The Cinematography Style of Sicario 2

Hey what is up my name is Rubidium. Today we are looking at the cinematography behind the new movie Sicario, Day of the Soldado. If you are not aware Sicario was a amazing film that came out in 2015 directed by Tony Villeneuve and photographed by Roger Deakins. Despite the budget being 30 something million did surprisingly well though it wasn't exactly a breakout I think it made 80 something million worldwide but the producers decided that they wanted another shot at this and maybe with the potential of making this into a franchise so they commissioned the Taylor Sheridan the screenwriter to write another script he came back with this movie which kind of jettisons moral quandaries and the lead actors and really bases it around the villain and the anti-hero from the first film, Josh Brolin and Benicio del Toro's characters, with, let's say, limited success. But the photography shot by Darius Wolski, the same guy who actually shot All the Money in the World, the last film I broke down, is really beautiful. The last time I did one of these, it was like 50 minutes long. So I'm going to keep it short today, just pull out a couple of stills from the trailers and the EPK, and hopefully this will become a format where I can talk about films that I've seen and the cinematography that I learned something from and everyone can get something from it. So without further ado this is the cinematography breakdown for Sicario Day of the Soldado.
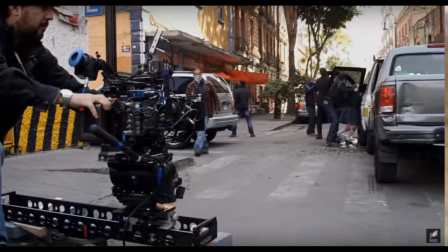97s
So let's jump straight in shall we? Here's a couple of BTS shots. The Alexa XL. He has his little eyepiece on but and he's got this on some kind of cine saddle slider here he has his eyepiece on but because he's going to slide this back and forth to get more
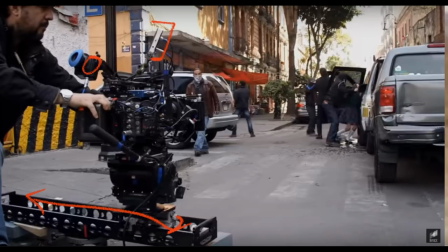115s
of a dynamic shot he's operating from this little small HD thing so I actually wanted to start
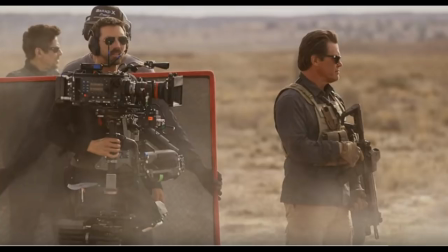121s
with the daytime exteriors because there are a lot of these and I think they handle them really well here we have here we have Alexa XL with their you know master primes on a steadicam and if you see this guy
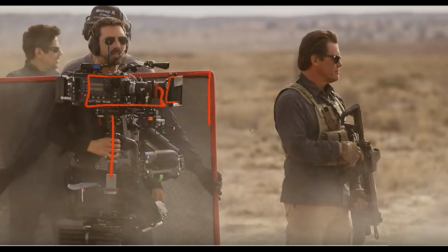137s
it's actually a diffusion frame not to give negative fill to the actor
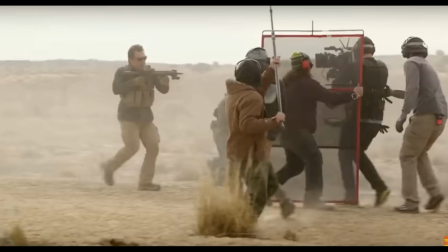142s
but to hold and they've got two of them here hold next to the camera so that in the camera's shot which is Josh Brolin here we don't get an outline on the ground of a guy holding a camera it's really just
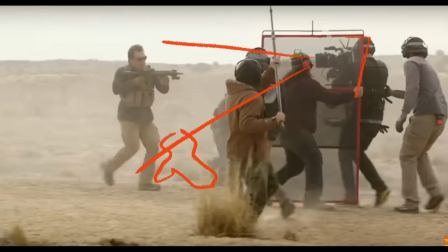157s
acting as a sunswater to diffuse the shadow even though there's you know you're not going to see it in this shot because a lot of dust but it's pretty crazy to see how we have our op we have someone spotting him we have this person running backwards
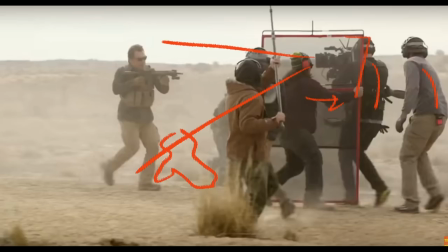173s
holding these double two frames i can't tell what this person is doing and this is the sound recordist but they're all wearing ear protection because Josh Brolin is firing his rifle. He probably has earplugs in.
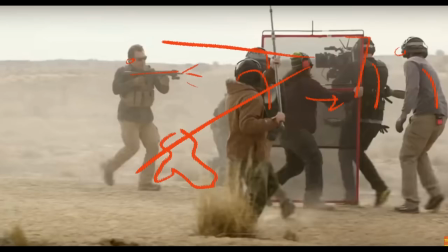187s
They took a scene that looked like this so they picked really good overcast days and then they turned it into a scene like this where the sky if we go back to here they turned the sky to that color so they gave everything a nice blue tint pushed everything down they made it
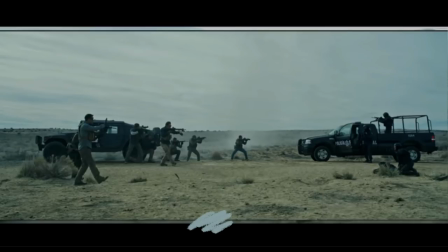204s
feel much more menacing and threatening. They might have replaced these guys over here,
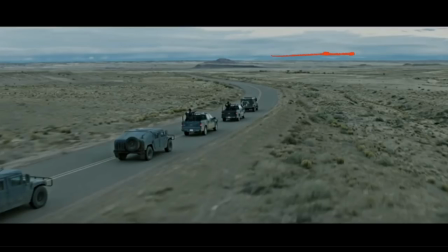209s
but for these exterior scenes they picked good times of day or good times of year to shoot where they wouldn't have sharp shadows. You actually see that there is a little bit of the view shadow over here, so they you know they picked good times where they would have much more control and they were able to make that into that.
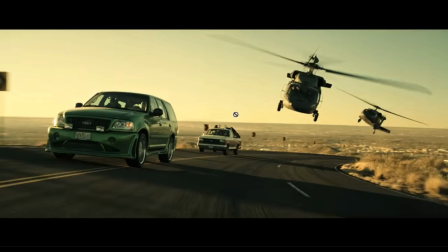229s
Which is interesting because you see later on in a different scene there is much sharper shadows here. This is later on in the film it's still later in the day because the shadows are so long but they went with a totally
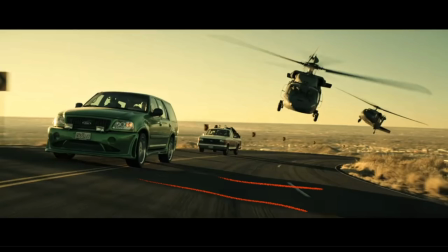242s
different grade you know this is where things are still murky and then this is where you know it's that towards the end of the film there's lots more resolution